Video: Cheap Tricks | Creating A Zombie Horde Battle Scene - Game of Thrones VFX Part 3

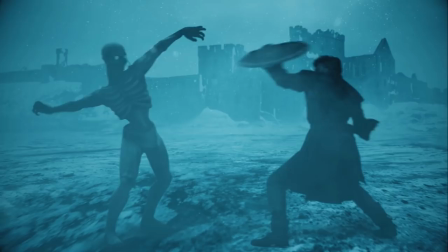The result should be the light snow breaking away over the darker legs.
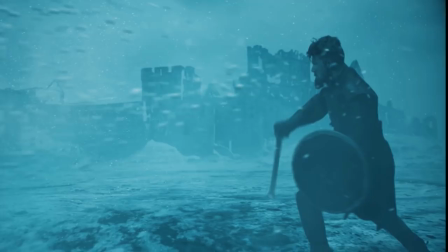So let's see how we're doing, and not too shabby.
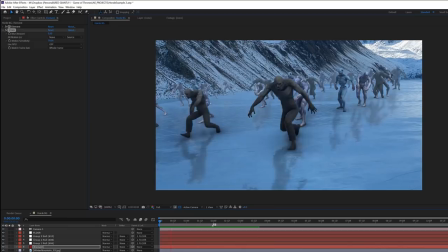But he does look lonely, and two's company, but zombies are a crowd.
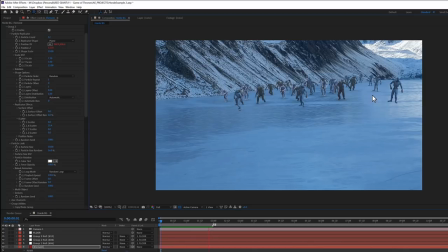All right, imagine you want a horde of zombies. Sounds intimidating, but it doesn't have to be.
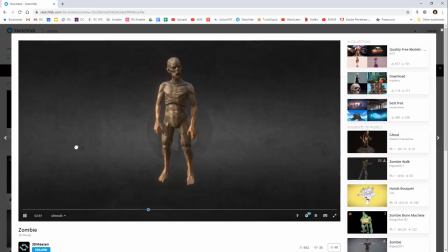What we just did with Walker Numero Uno is relatively close to what we would do to create a whole horde of zombies using Element.
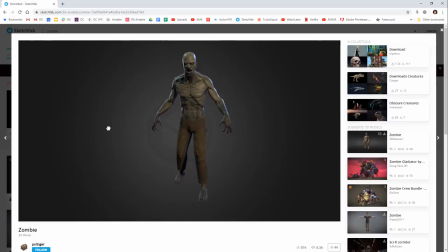You repeat some of those steps, finding models on Sketchfab.
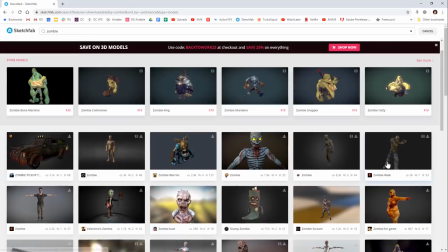You're really in the market for more of a game quality character, since each frame is going to have to be saved as a separate file.
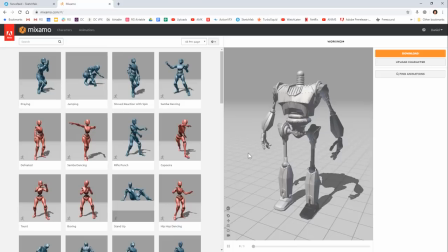You don't want a ginormous file, and also Mixamo won't like that either. But throw your model into Mixamo.
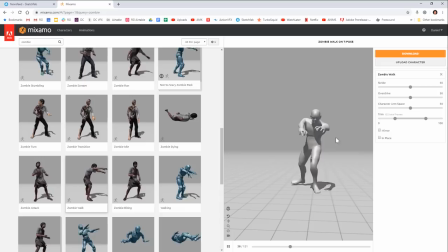Oh, that's for something else. Throw your model into Mixamo, and then browse through the many zombie animations and walks they have.
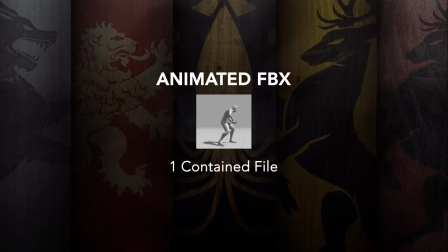Then check this in-place box. Then save those FBX files, export some OBJ sequences.
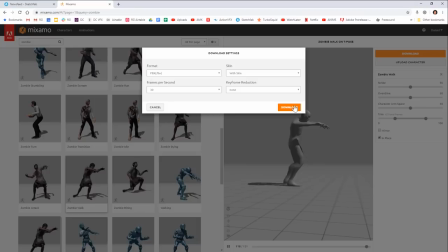The more characters you do this to, the more variety you'll have in your final, and variety is good.
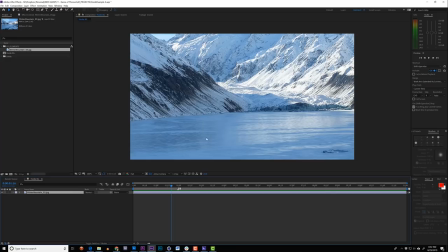Unless you're lazy like me, then fog and small is good.
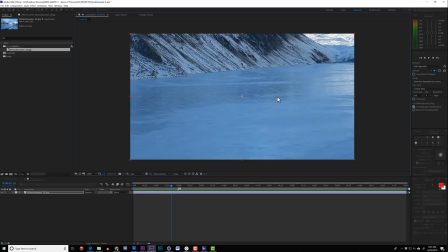I'm gonna demonstrate this all in a clean comp, just so you can see it better.
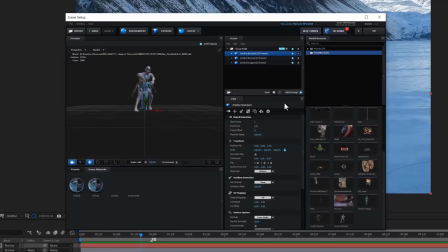We'll throw in a temp background, then a solid with Element, and then in Element, we'll import each zombie sequence.
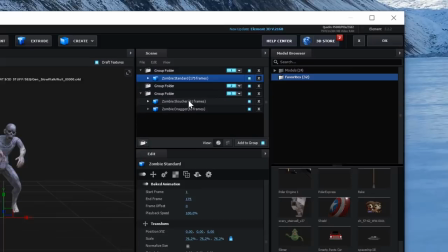We'll scale them about the same, and then drag them each into their own group.
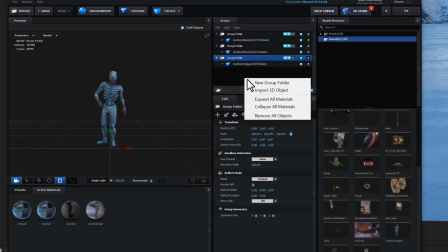They've each got kind of their own color and gait, which will be helpful.
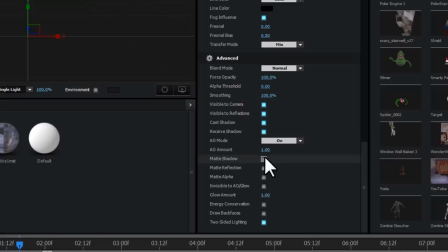I'll also add a group 4, which is just a big ground plane, with the matte shadow setting on its material.
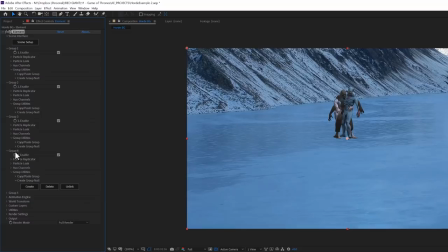I'll exit Element and go to each group, and under Group Utilities, I'll create a group null.
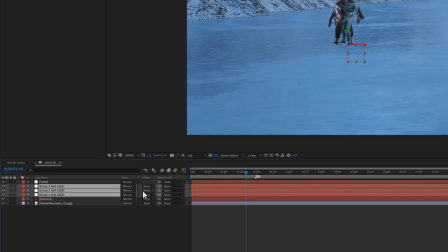I'll rename this top one Floor, and I'll parent the other ones to it.
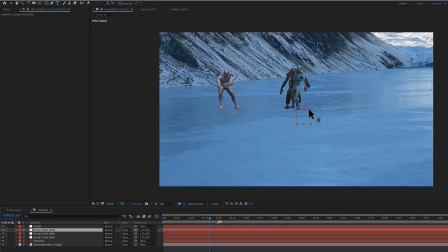That way, the floor is kind of something I can rotate and scale around later if I want control of this whole setup. And if we did everything right, we've got the Walking Dead on our hands. I'm gonna go ahead and add some ambient occlusion to everything, sampling one of these darker background colors.
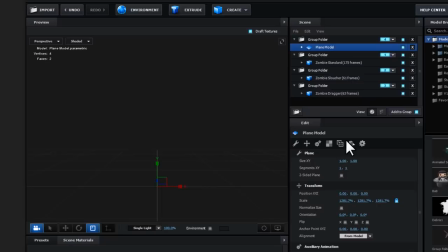And if I rotate this ground plane a little, you can see we're getting some nice contact AO too.
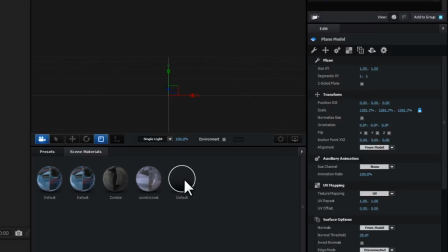In fact, if I were to dive into Element and click on my plane, I'd enable it as a mirror surface,
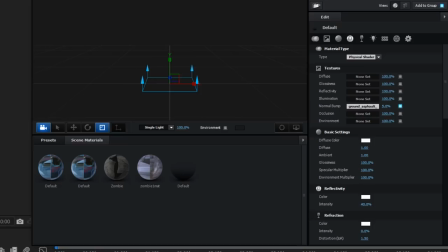go to the material, check matte reflection, and turn up the reflectivity.
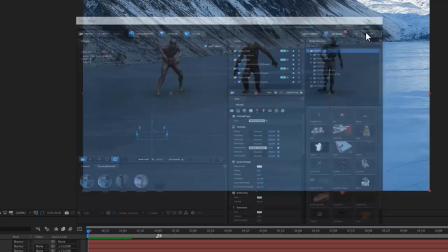I'd add some normal bump mapping to it so the reflection would be a little bit warbly. And cool!
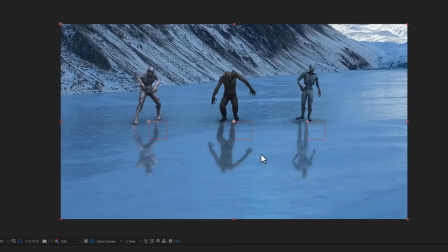Too reflective though, so let's turn down the glossiness and reflectivity of that material a bit.
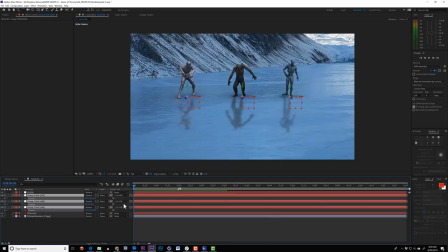Yeah. And using the Z gizmos, I can animate all these groups to move forward together over time. Now, obviously I need to play around with how fast each group moves based on its baked animation. Otherwise I've got like a slippery little situation going on here.
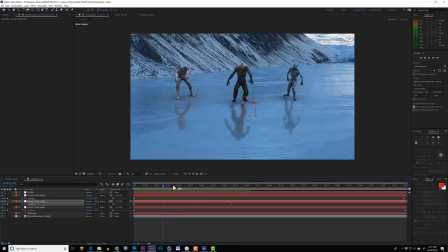So yeah, this is all closer now. I'm not super concerned with this contact being rock solid because it's about to get a whole lot more crowded in here.
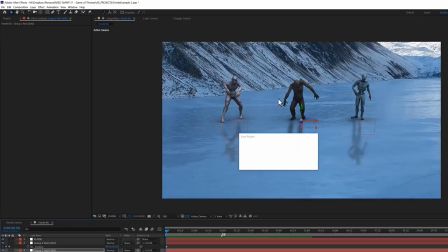Now at its core, Element is kind of a 3D particle replicator to some degree,
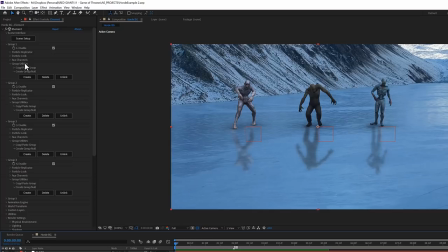meaning that if I go up here to group 1, I'll see that one of the very first options is the particle replicator.
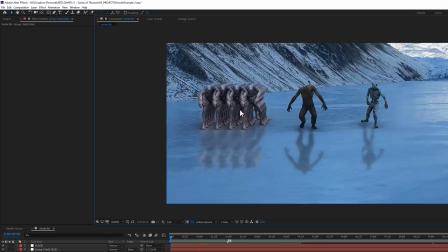I'll set the shape to be a plane, and then turn up the particle count, giving me this cute little synchronized group of zombies.
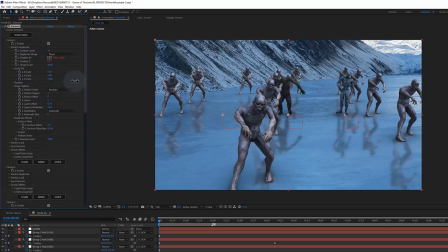Let's scale the X and Z shape up, and so they're spread out a little bit more. And then under the particle look, baked animation, I can change the loop mode to random loop, offsetting their timing across the board and giving me these great zombies moving out of step with each other.
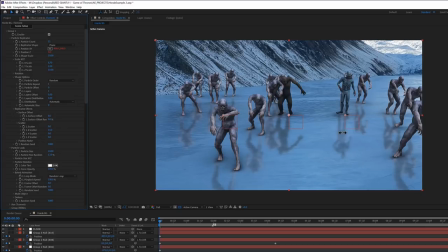Lastly, I'll go to the replicator effects and up the X scatter.
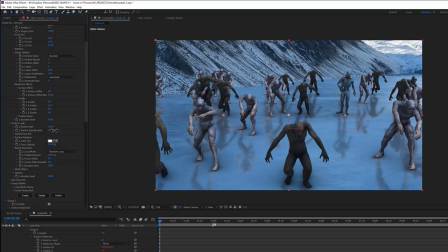And now I can repeat that same process with each of these three groups.